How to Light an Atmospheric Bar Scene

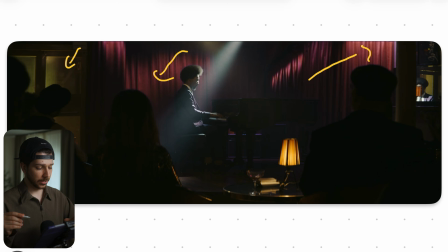[8:12]
So sometimes we throw them some texture there with some dirt or water, and then use something here like a street light with just above and illuminate the glass. Because glass by itself doesn't reflect anything, or it doesn't take the light very good. So that's the reason we add a little bit of texture here.
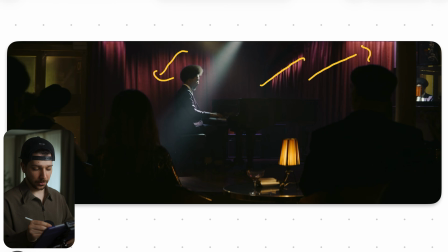[8:29]
And what they also make really cool is just a few different textures and shapes on the background,
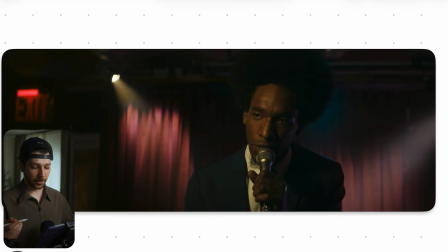[8:37]
so it doesn't look too flat and too boring. Also, when we're going here in for the close-up, the lights are actually moving, so we see sometimes his hair and his body gets really nice glow and really nice separation. Really love that.
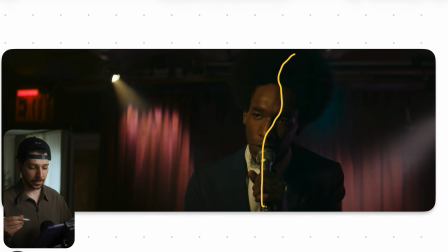[8:50]
But overall here, they go with a very warm skin light on him, even though beforehand there was this very cold light. But why we do this? Because we want the scene to feel really warm and close now, because we get closer and it's more emotional, because now we have this contact between these two people.
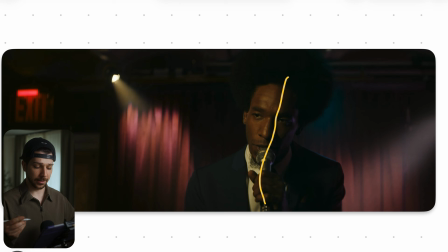[9:08]
So we set the color a lot warmer for him so that he looks more inviting. Still have a very half-lit look, because we still want the spotlight feeling. So, and as you can see while I'm talking, these are all just things you have to think about, is just what is the emotion right now?
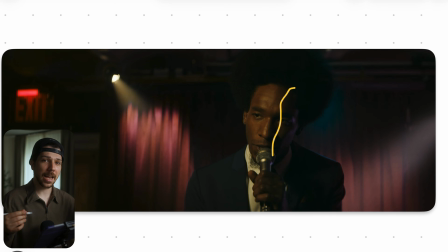[9:23]
What is the light motivation, as I said before? And then you can twist everything by a little bit so that it fits your story a bit better. When you're not going full something different, no one will notice.
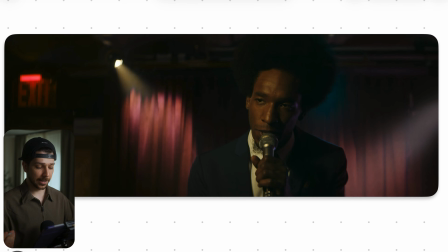[9:35]
We are still in the same light language, in the same cinematography language, so people will think everything works just fine together. Thank you very much for watching. Check out the description for some promo codes. My name is Mark Banyuli and see you next time.